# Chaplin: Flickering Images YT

As an actor, he was like me. He came in and put on his makeup and did this thing. He just happened to be a genius. He was essentially a clown, but he was also somebody who spoke for people who couldn't speak for themselves.
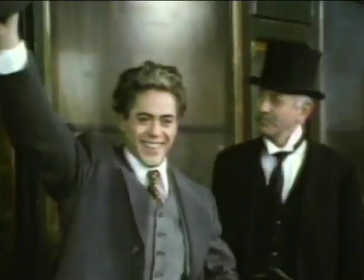0:13 Chaplin the man. Chaplin the star. Chaplin the worldwide phenomenon.
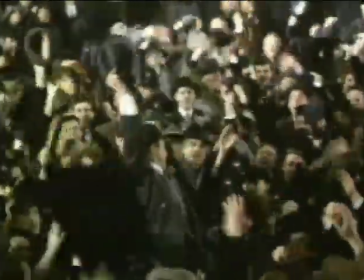0:20 Chaplin the film gives us a better understanding of all of these.
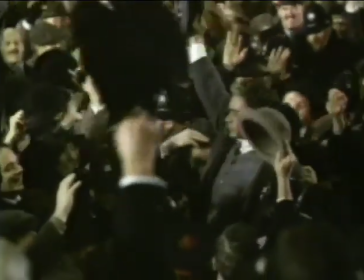0:24 But the best way to fully appreciate the legacy of Charles Spencer Chaplin is through his films.
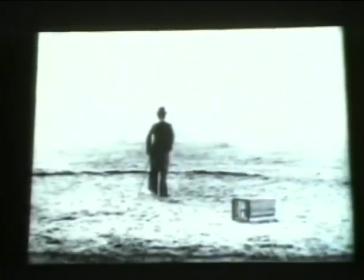0:30 The gems, large and small, that rocked the world with laughter. The flickering images of comic genius.
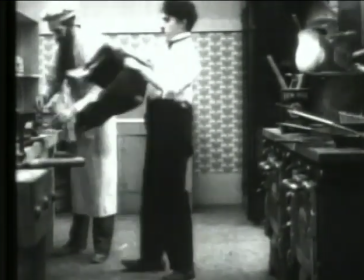0:39 In 1917, Charlie Chaplin, 26 years old and already the biggest star in movies,
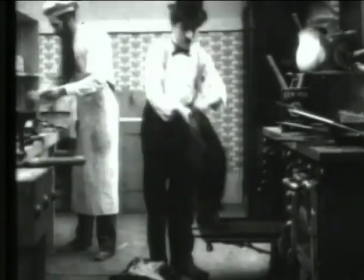0:45 signed a contract with the Mutual Film Company to produce and star in 12 motion pictures, one per month.
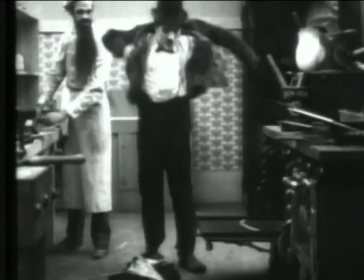0:53 For his services, Chaplin was paid $670,000, making him the highest paid individual in the world.
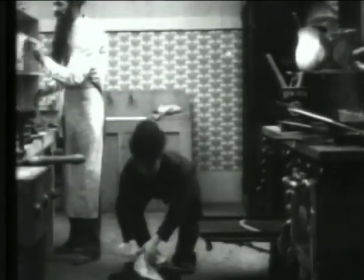1:01 The 12 mutual films are today regarded as the pinnacle of Chaplin's early career.
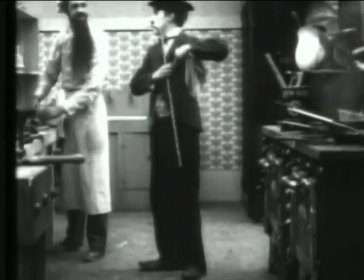1:06 Though not as ambitious or emotionally charged as much of his later work, they show Chaplin at the peak of his comic form.
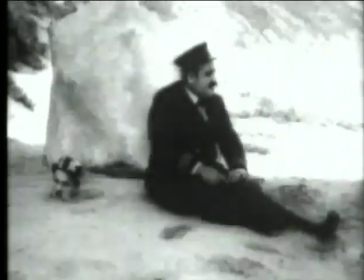1:17 In The Adventurer, Charlie plays an escaped convict who eludes the cops and crashes a society party disguised as a rich playboy.
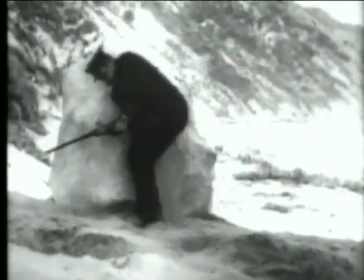1:26 As a physical comedian, Chaplin had to be a superb athlete.
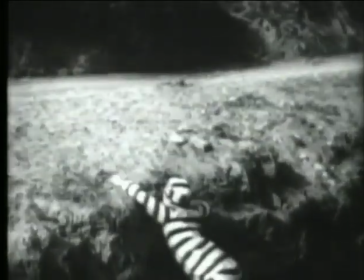1:30 His early days with Max Sennett didn't hurt either when it came to chase sequences like these.
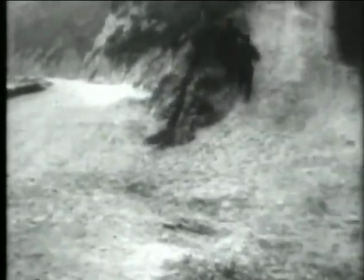1:36 What made Chaplin unique, however, was his ability to turn physical comedy from the merely frantic to the sublime.
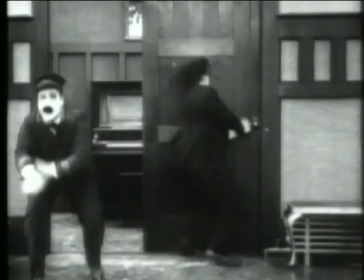1:44 One can only imagine the hours of rehearsal it took to achieve the split-second timing of this relatively simple gag.
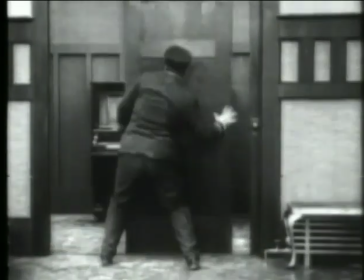1:53 As in so many of his great comic sequences, the action isn't directed so much as it's choreographed.
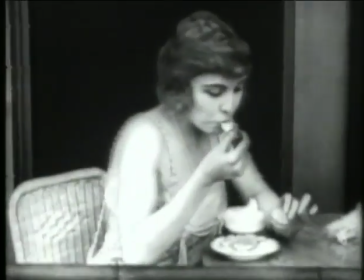2:02 In this scene, Charlie, attempting to woo leading lady Edna Proviance, accidentally drops a scoop of ice cream down the front of his pants.
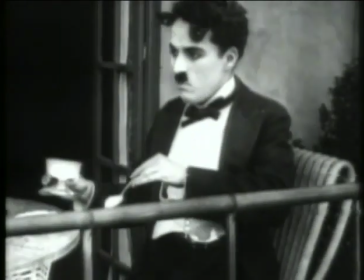2:12 Years later, Chaplin himself wrote about this scene and how it typified his comedy.
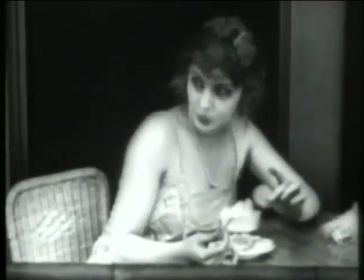2:17 I always aim for economy of means, he wrote. When one incident can get two big, separate laughs, it is much better than two individual incidents.
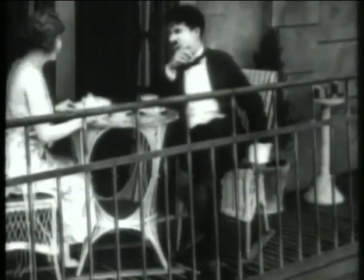2:27 The first laugh comes at my embarrassment over my own predicament. The second, and the much greater one, came when the ice cream landed on the woman's neck.
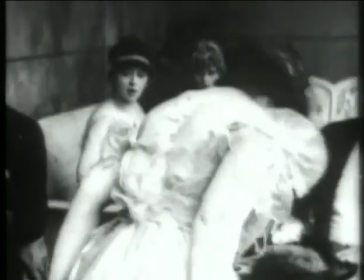2:36 Only one incident had been used, but it got two people into trouble.
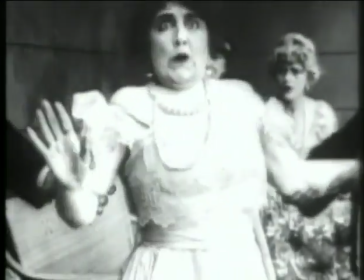2:40 It's almost like you see the way he planned the scene out and then set it up physically so that one thing, everything informed the next thing. It was very mathematical yet spontaneous, you know. He seemed to be able to arrive at that formula very easily.
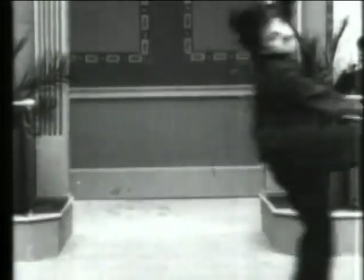2:56 Chaplin's physical skills were nowhere more in evidence than the rink, also from the same year.
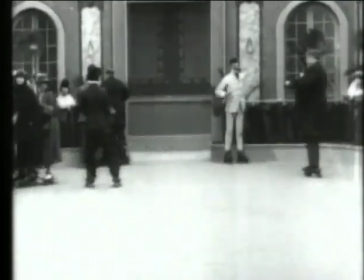3:01 Somehow it's no surprise that he is so talented a roller skater. He had performed a similar act during his English vaudeville days.
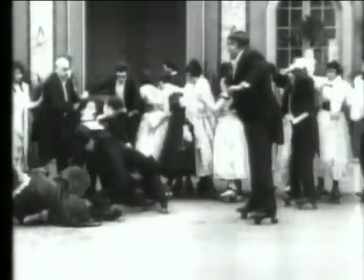3:08 But the wonder, as always, is how he translates those skills into comedy.
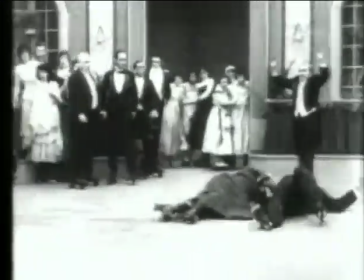3:13 In this scene, it almost appears he's using trip photography or some kind of pulley system to keep bouncing to his feet.
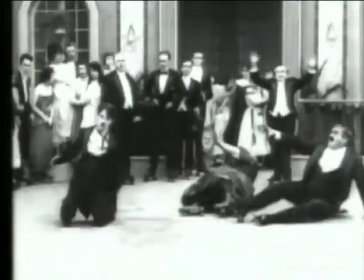3:20 It is, however, only Chaplin.
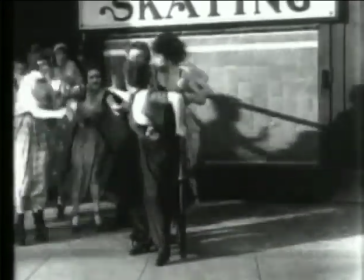3:27 Olivier said he was probably the greatest actor of all time
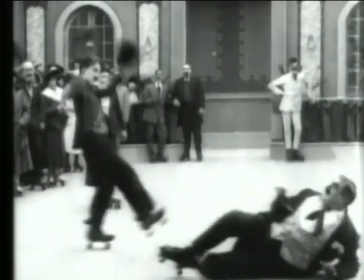3:32 Diaghilev described him as the greatest ballet dancer who was not a ballet dancer He had extraordinary magic whenever he appeared That sense
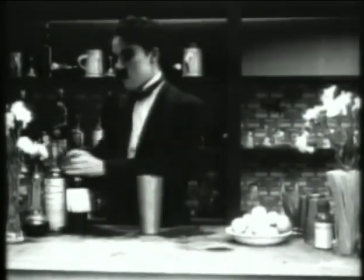3:45 of grace of a dancer who's not a dancer Is the key to the character of Chaplin's Little Tramp Whether he's
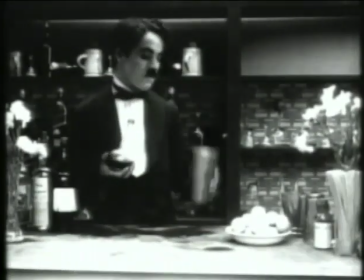3:52 a vagabond or a convict or a lowly waiter he brings a comic elegance to everything he does, from mixing a cocktail,
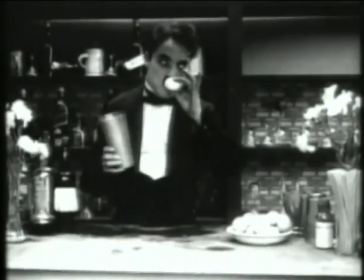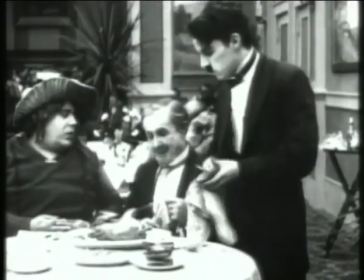4:05 to carving a chicken,